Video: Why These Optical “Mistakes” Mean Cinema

So while a lens displays the desired two-time squeeze at infinity focus,
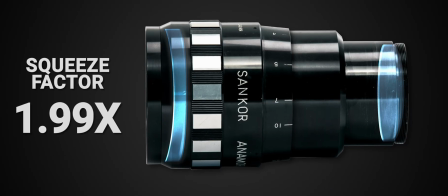when pushed into a close-up, that number could drop all the way down to 1.6, for example.
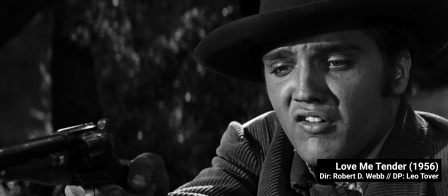When projecting the film, this change in squeeze is very visible, leading to distorted proportions. Thankfully, we seem to have mostly moved away from such designs, popularly known as double focus or or synchrofocus. You can learn more about them by checking out Module 2. One of the most recognizable traits in older anamorphic lenses is spherical aberration.
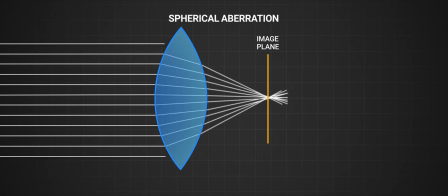It happens when light rays passing through the edges of the lens don't converge at exactly the same point as the ones going through the center.
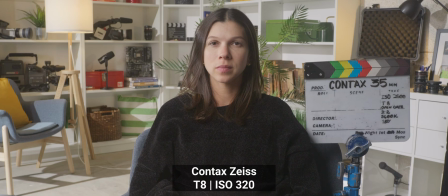The result is a slightly softer image.
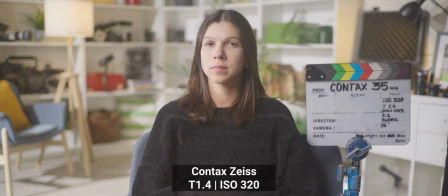The transition from sharp to blurred loses that crisp edge, and bright highlights start to bloom.
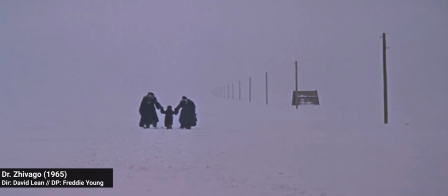You can see it right away in Dr. Zhivago. The snow and sky feel almost like they're glowing from within.
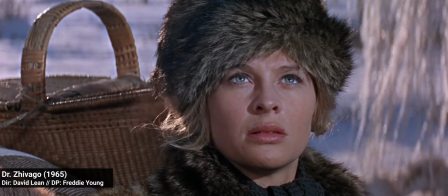It's not the sharpness that we remember, it's the atmosphere. The same goes for the Egyptian, filmed a decade earlier,
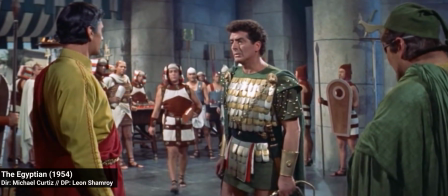as spherical aberration gives the bright sunlight a mythic, larger-than-life quality. The way spherical aberration shows up in the image became shorthand for romance, nostalgia, warmth, and memory.
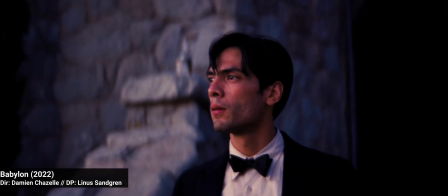Not because spherical aberration is sentimental, but because filmmakers kept using this look for sentimental films.
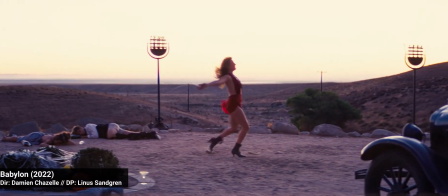Over time, we learned to read the softness as a feeling. Perspective looks unique in anamorphic because the lens's magnification is different along each axis.
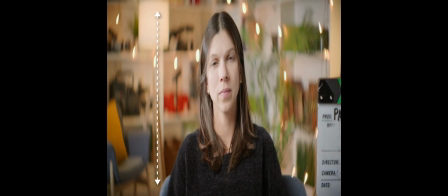The horizontal squeeze gives you a wider angle of view, while the vertical axes stay true to the focal length. The best way I found to explain it is, you get telephoto compression with wide-angle coverage.
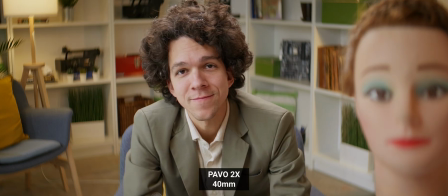A 40mm anamorphic close-up doesn't feel anything like similar framing in either 20mm or 40mm spherical, especially once you crop to a widescreen format. That mix changes how space and motion read on screen.
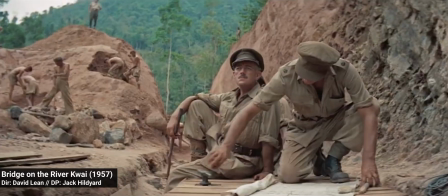The bridge on the river Kwai used that breath to make its jungle and bridge construction feel monumental,
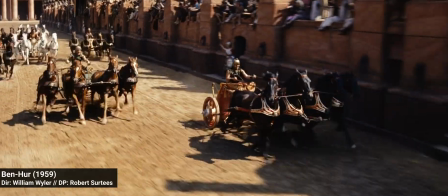people completely dwarfed by their surroundings. In Ben-Hur, the same perspective turns side-to-side motion into pure spectacle,
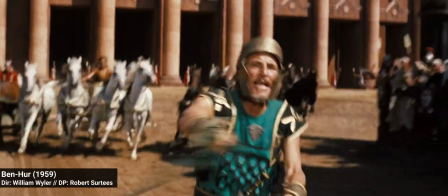chariots tearing across the frame with impossible speed. It's not just the story that makes a film feel big, It's how the glass shapes the world inside the frame. Through the widescreen revolution in the mid-50s, we learned to associate this aspect ratio and perspective with the visual language of the epic, wide environments framing strong close-ups. Streak flares are one of the biggest giveaways that we're looking at anamorphic glass. Because of the cylindrical elements and older coatings, point sources of light stretch into streaks.
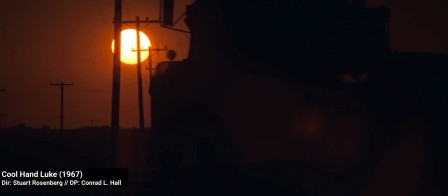During the 1960s, filmmakers were starting to embrace lens flares as a marker of realism,
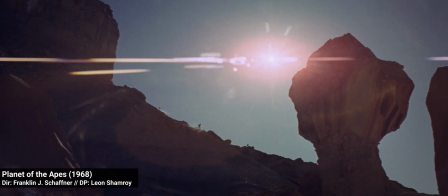allowing stray light in the frame as proof that what you were seeing was really photographed.
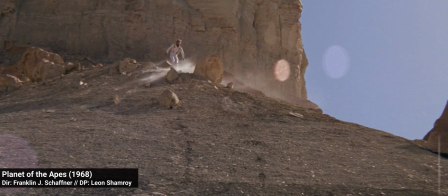That became part of the aesthetic. Flares grounded the image.
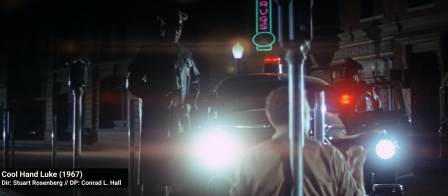In Cool Hand Luke, Conrad Hall, using anamorphic lenses, makes the choice of embracing street flares as a marker of authenticity.
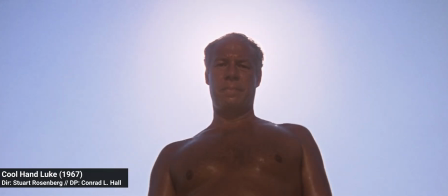You can almost feel the heat and the dust from the picture. From that initial push, some filmmakers took flares and turned it into style.
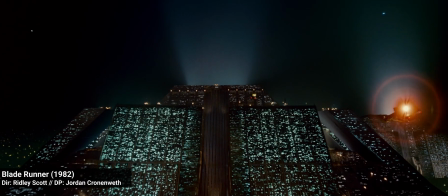Close Encounters of the Third Kind and Blade Runner used flares to help disguise some of their special and visual effects,
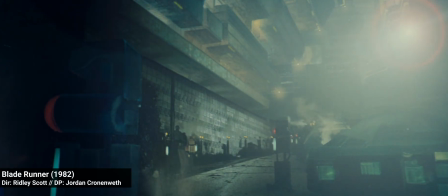transforming real light into something spectacular, futuristic. As flares helped filmmakers tell fantastic stories,
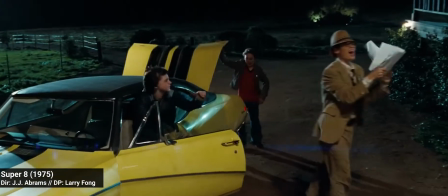anamorphic flares became part of the visual language of cinema, A streak across the frame could mean authenticity,
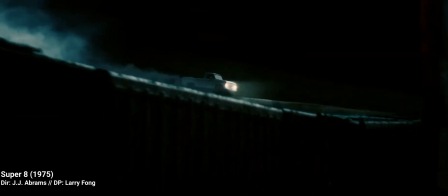energy, wonder, or all three at once.
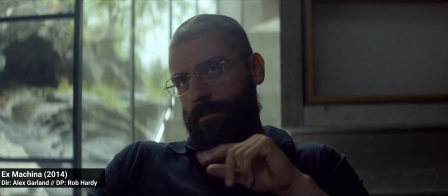Cinematographers often talk about the painterly quality of anamorphic bouquet,
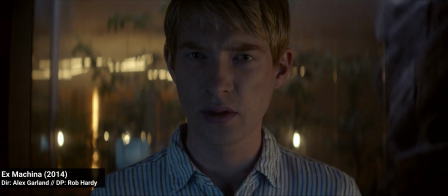as if the out-of-focus areas are made of long brush strokes.
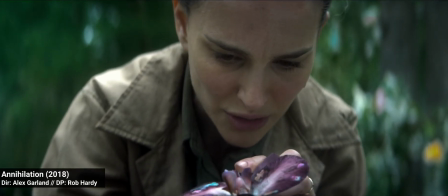This elongated quality, in combination with the spherical aberration that we talked about, delivers a unique rendering for the depth of a scene.
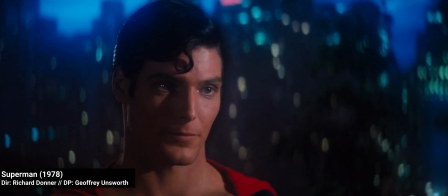In Superman, we frame the Man of Steel without losing texture in the world around him.
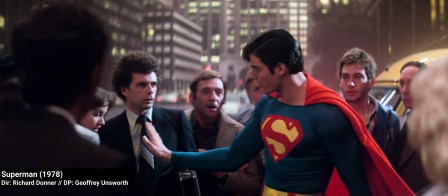The ovals in the background make Metropolis feel both larger than life and physically present.
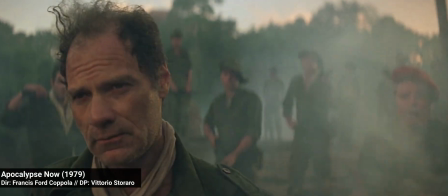In Apocalypse Now, the lenses hold clarity on the focus faces, while the jungle behind them dissolved into textured blur.
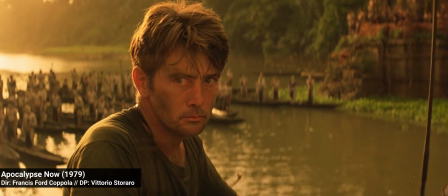This rendering made the environment feel dense, alive, and mysterious, keeping us focused on the story, but always watching out for danger. The painterly look became tied to the big screen itself because for decades, anamorphic films only existed in theaters.
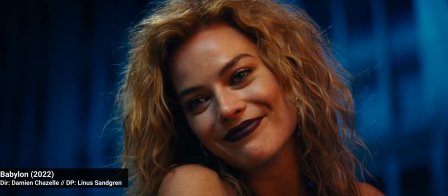And although anamorphic lenses have been made much more accessible in the last 10 years,
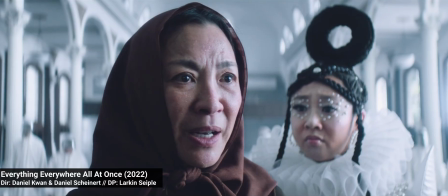we are still far from overshadowing 60 years of anamorphic classics.
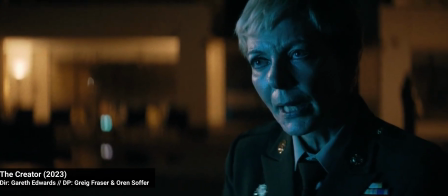So when we see Ovo Bokeh, we see cinema. And we yearn for the big screen.
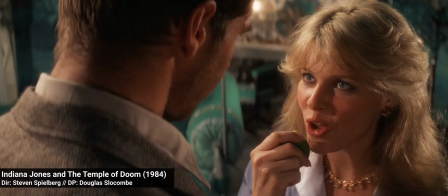Starting at the mid-1970s and carrying all the way to the late 80s,
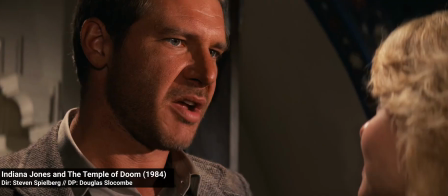we witnessed the transition from New Hollywood to the modern blockbuster era.
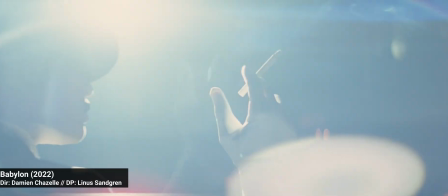Films were often an extension of the edgier, more experimental cinema we've been seeing in the previous decade,
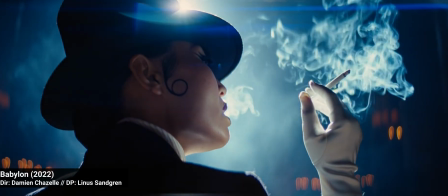but now focusing on creating repeatable commercial formulas and intellectual properties.
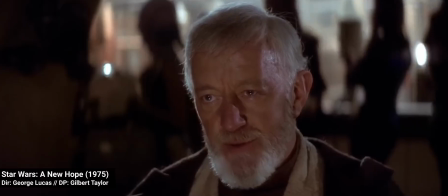The unprecedented success of Jaws and Star Wars pushed executive producers to approve higher and higher budgets,
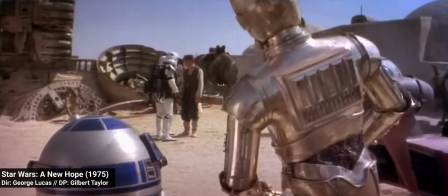with larger marketing campaigns leading up to the film's release.
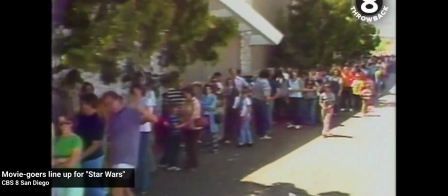Audiences lined up for repeated watching of the same films, our summer blockbusters, leading to record-breaking box offices.
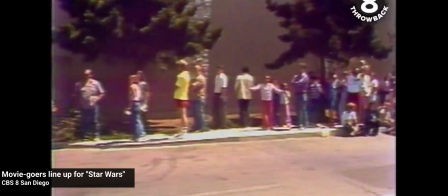It was the beginning of how Hollywood operates nowadays. Around the same time,
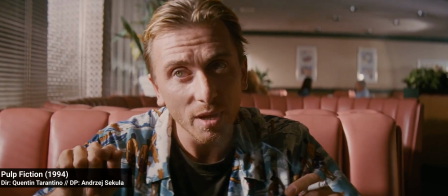Panavision puts out their C-series anamorphics and they are used in a lot of these big-budget, super-advertised films.
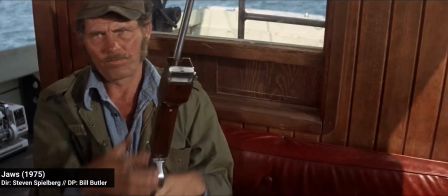To contribute on why, the C-series were smaller and faster than previous designs, which made them practical on set.
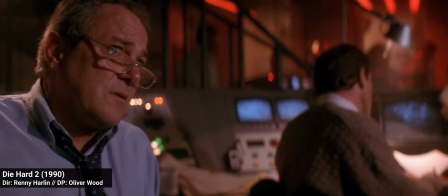As they were super popular, their look defined the visual language of the period.
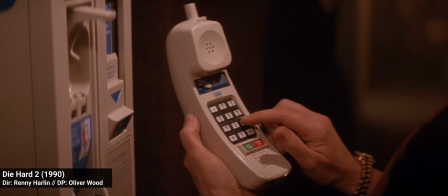And through repeated box office successes, C-series became the pop culture look of cinema. That consistency meant audiences were being trained shot after shot to read that visual language as cinema itself.
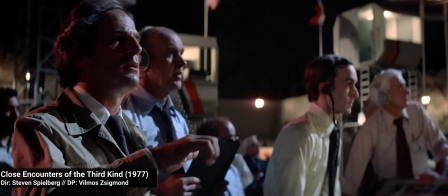I mean, the C-series were used in Star Wars, Close Encounters of the Third Kind, Superman, Chinatown, Raiders of the Lost Ark, Halloween,
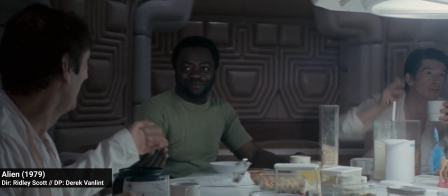Blade Runner, Ghostbusters, and so many more films that all of us have watched. Different in tone and story, but unified by a consistent visual language revolving around the same glass. I might be overreaching here, but when somebody says today that they want cinematic lenses, I think they're often describing the C-series look, which I also believe is the foundation of the anamorphic look.
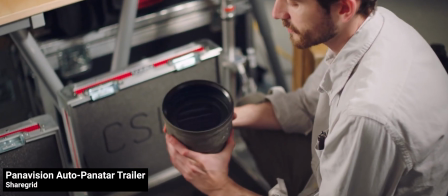So let's try to break it down, shall we? Most anamorphics until this point are quite bulky and quirky,
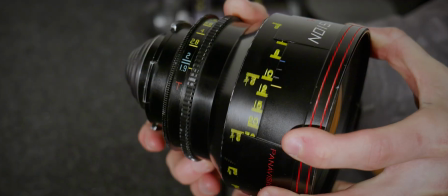displaying uneven squeeze and strong distortion, and required a decent amount of stopping down to clean up the image.
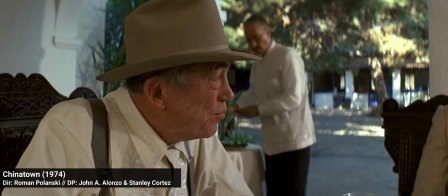The C-series were small, offered a wide array of focal lengths, and faster apertures between T2.3 and T2.8,
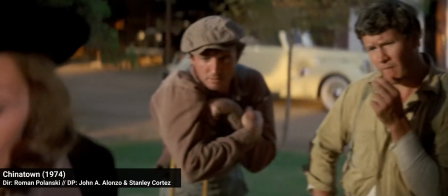with more controlled aberrations than its predecessors and competitors.
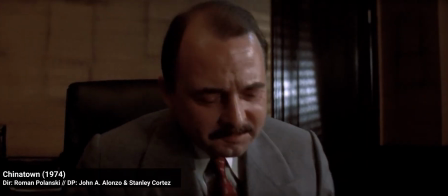The squeeze was uniform across the frame and over the focus range, eliminating all issues with mumps.